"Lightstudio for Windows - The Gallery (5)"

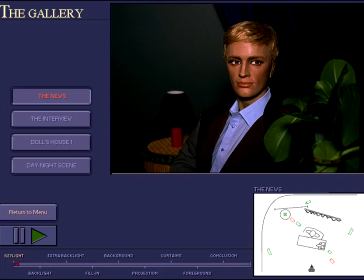5s
Hello and welcome to our introductory studio. The first thing I'm going to do is to select a key light. The key light creates the character of the whole picture. In this case, there's a person sitting directed towards the right.
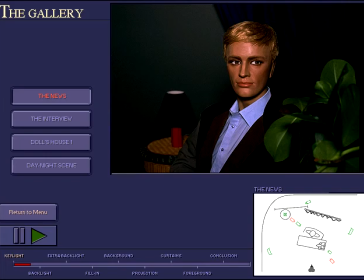24s
That is, he's left in the picture. Therefore, I'll set the key light from the right.
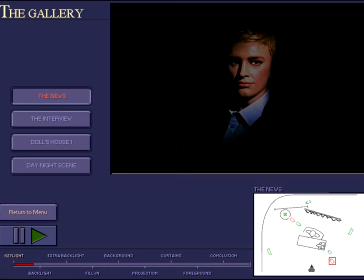31s
This gives more texture to the face. So I'll choose a rather oblique angle, so that the shadow of the nose blends with the side shadow on the cheek. After that, I'll go straight on with backlighting.
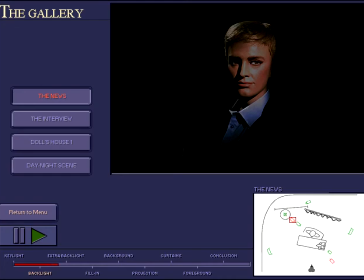50s
I position the backlighting diagonally and make sure it lights the head well. But I really would like a little light on the shirt and cheek as well, so I'll add this backlight.
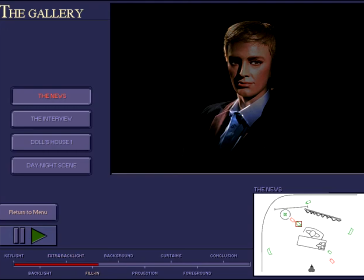71s
Well, now the picture looks a bit hard, and it needs a little filling in. I'll put in just enough fill-in so that the shadow doesn't become double, and I'll make sure that the key lighting is still a significant part.
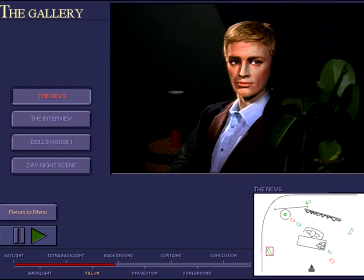I've lit the center stage, and now I've gone on to the background. In the background, I'm naturally eager to use the table lamp, so I switch that on before anything else.
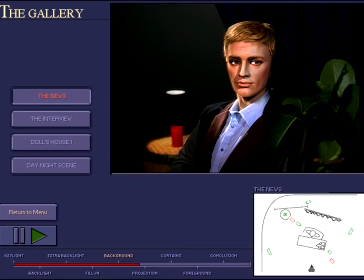The lamp is now casting its light on the curtain. To enforce this, I have a variety of different types of background to choose from.
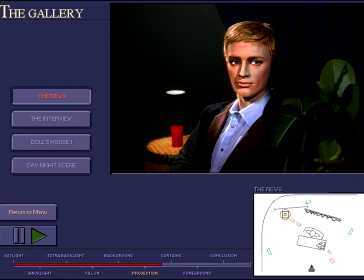124s
I'll take one of the projections, just because I think it's an amusing shape. The curtains themselves also need a little light,
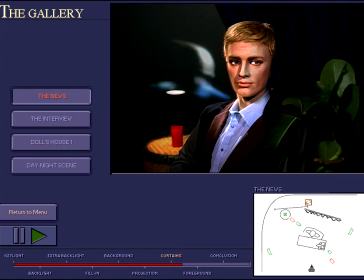139s
so I position a soft lamp over the curtains to create a bluish colour.
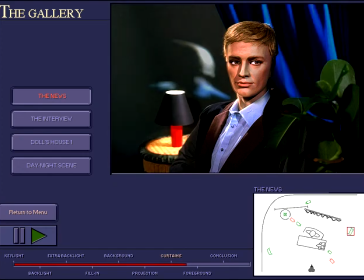So, I've lit both the background and the centre stage. Now all that's left is the part that really gives depth to the picture, the foreground.
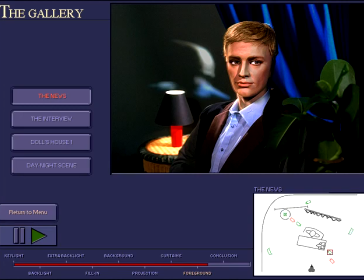164s
I'll add a lamp from the side so that the foreground becomes strongly emphasized, but it must not be allowed to become flat and overlit. And when we then look at the colour picture, we see that I achieved a balance between the three acting areas.
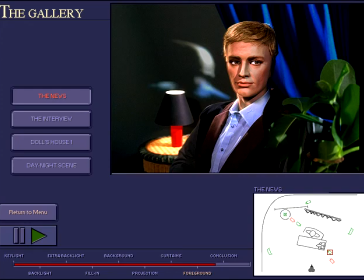When you try your own lighting arrangements now,
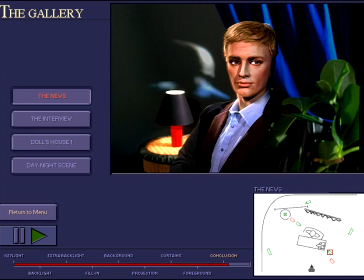195s
remember that there are many possible variations, and what I've shown you here is just one model of how you could work in this studio. However, you must always remember to think in terms of background, centre stage, foreground.
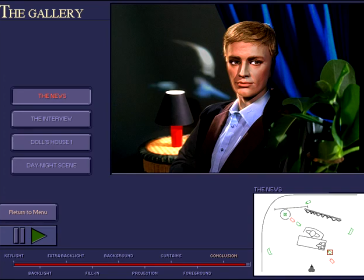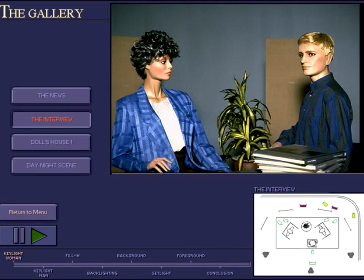219s
We're now in the interview studio. In this situation, where it's a matter of lighting two people, I'll go for... Well, actually, I'm going to be a bit daring here, and I'll begin with putting both key lights inside the set.
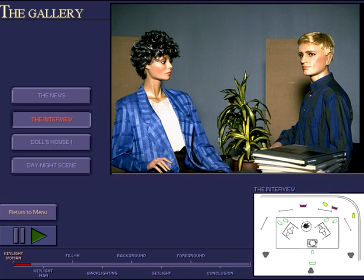237s
I'll add the key lighting first on the woman, and I'll give her enough light to make sure the exposure is right.
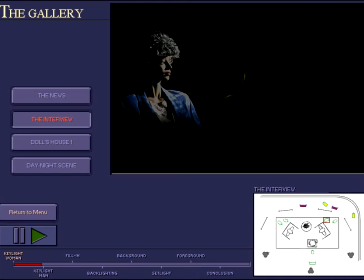249s
Now, to match them, I'll add the key light on the man and balance the lighting on their faces. As you see, you now have the shadow side of each person facing the camera.
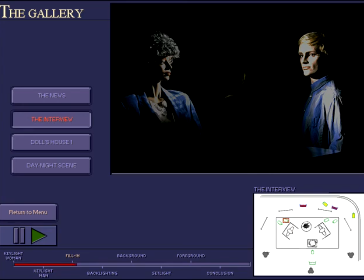266s
So now we have to fill in the shadow, and this is where we go for fill-in. Not too much, but just enough.
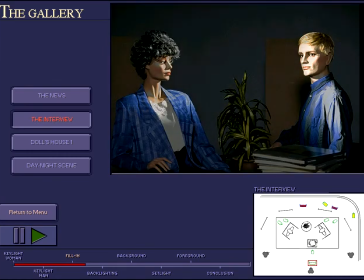276s
It's better to let things be a little bit dark towards the camera, so that it gives a feeling of depth. I'll position some parallel backlighting behind them, one on each person,
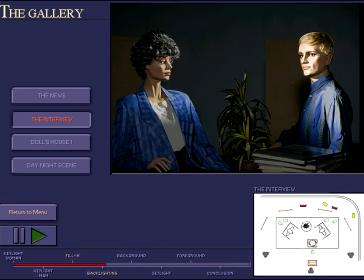294s
and I'll now add them, first on her and then on him.
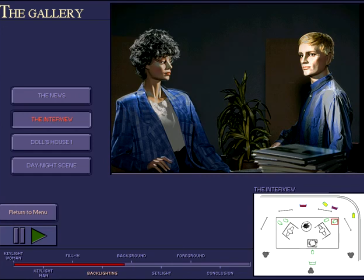308s
There are a number of options for dealing with centre stage. I've chosen cross lighting for the acting area. And now I'm going on to look at the background. The background is really the most important aspect in this studio.
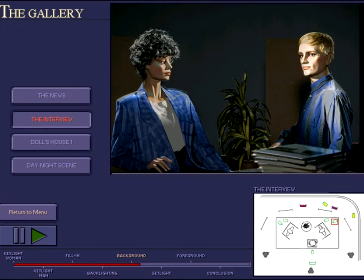326s
There are several possibilities, and I've gone for the really unusual one of making the background red. I'm going to use these red-coloured lamp sections which are lying on the studio floor.
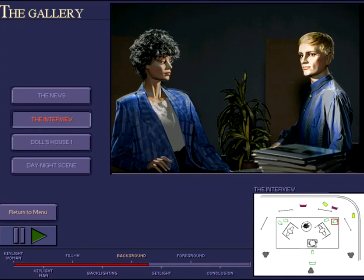341s
They shouldn't be too bright, but should be a rather deep red, and this will give me the opportunity of putting more lamps into the background.
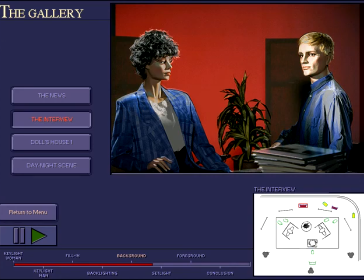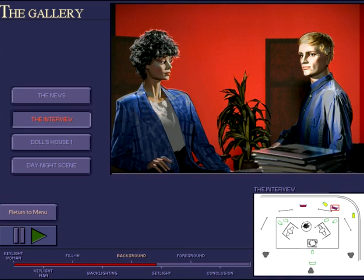361s
So I'll give them some obliquely angled light, which will fill the area behind them. Since we're working with 3 cameras, there are really 3 different backgrounds.
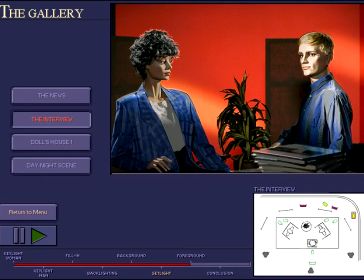380s
There's a background for her, one for him, and one which is shared by both of them. I also have to make sure that the whole area is covered. So now I have the back acting area, but I have to look at lighting the foreground as well.
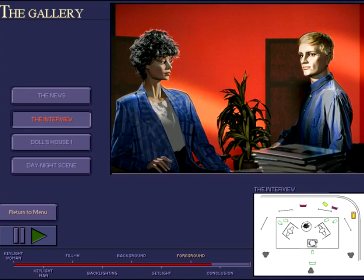402s
For the foreground, I've chosen a light positioned right over the books. If I took a light which shone from the left, there would have been too much light on the outside of the books. A light from the right would have been possible, but I decided on the central light,
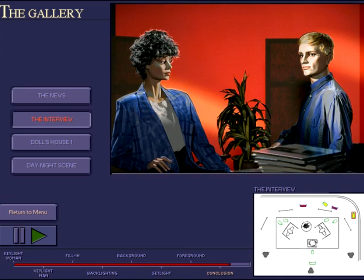421s
and there should only be a very, very little light, since it's already very dominant.
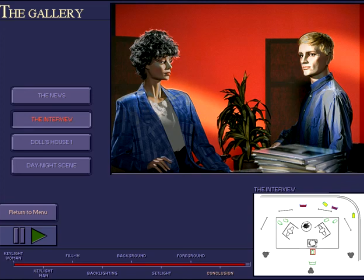436s
Here we are in the drama studio, and the final settlement in Ibsen's A Doll's House. This studio has 5 sets or acting areas, and is the most advanced part of Lightstudio.
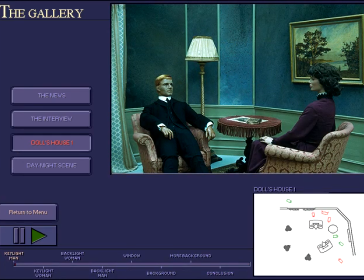450s
As an example, I've decided to light the first acting area, and Helmer are sitting each in their own armchair. In this type of set, it's important to be aware of the direction the natural light is coming from.
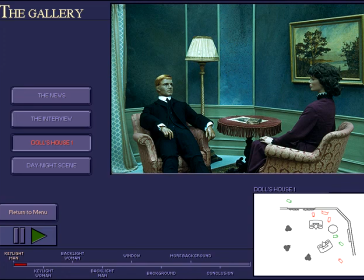467s
In this case, it's coming from the window, so I'll put a key light on Helmer first, from inside the set. But very, very little, since he's sitting with his back to the window.
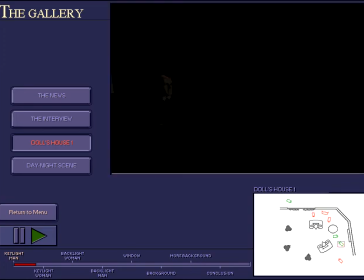484s
On the other hand, the light from the window is on Nora's profile. Let's see what it looks like when I add the light.